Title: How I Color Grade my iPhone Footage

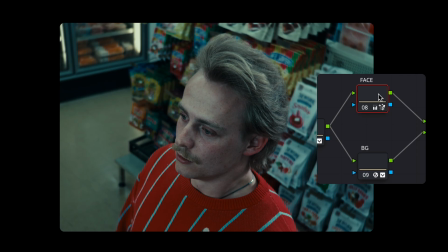And you can see what this does is add a subtle blur in the background, and alongside the face node, we can see they're nicely separated before and after.
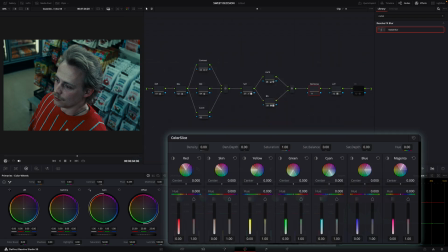And now what we'll do is finally go over to our skin tones, go into our color slice tab, and because he's looking a little bit pale, we'll increase our skin tones to 1.25.
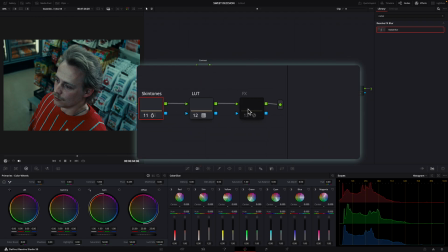And you can see he's looking a little bit nice and warm now. We'll head on over to our effects tab, add some film grain, and because this was shot in OpenGate ProRes,
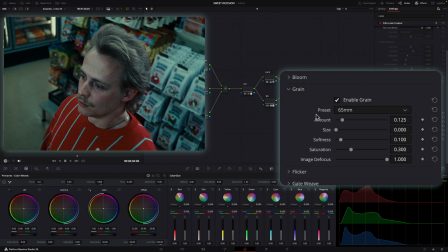I decided to go with a 65mm preset and use these settings, alongside a small vignette.
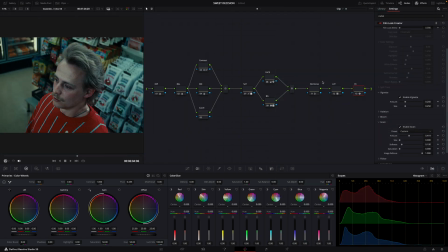And there's our shot.
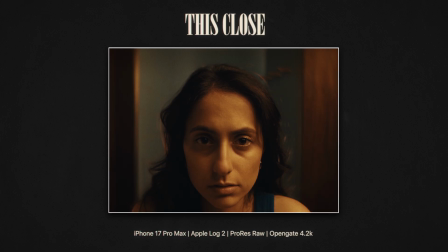This close.
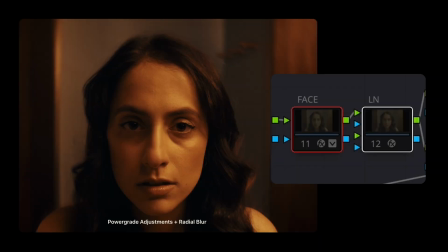I quickly want to show you just two more tools that transformed my final iPhone shot of this short film from this to this.
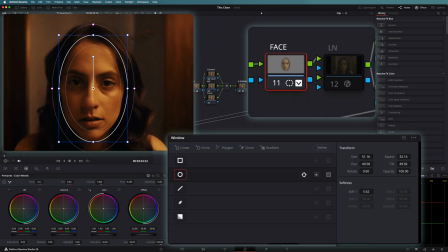What I do in this first node labeled face is create a power window around our talent, grab the beauty effect filter to smooth out her skin.
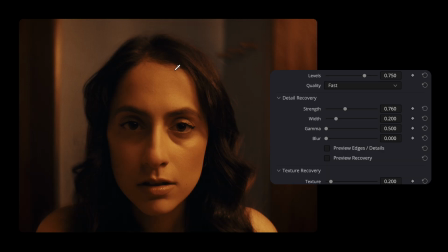I'll reduce the strength ever so slightly, which flattens out that over-processed iPhone look on close-ups.
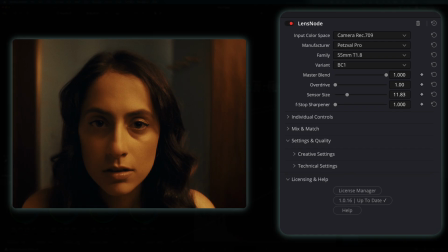And finally, a new plugin I used that transformed the image from this to this is a plugin called Lens Node, a plugin that enables you to replicate a lot of different vintage lens looks.
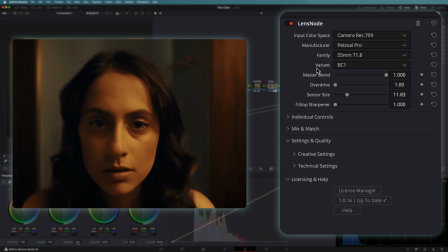I chose the Petzval Pro look. This is a whole whole video in itself, but I wanted to showcase you some of the settings that I used to add a nice, subtle, old vintage lens simulation look to this short film.
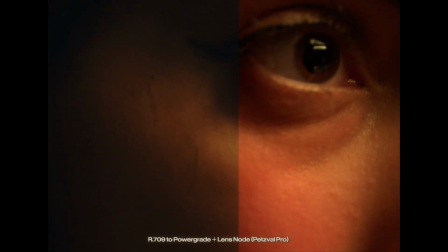And it's really worth checking out if you want to add a little bit more of a vintage look to your iPhone footage.
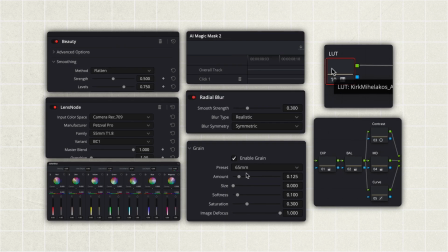These two tools here and everything else I've shown you throughout this video coming together is how I graded this close. If you have any questions about how I color grade my iPhone footage, feel free to let me know down in the comment section below. But until next time, have a great day, stay safe, and of course, do take care.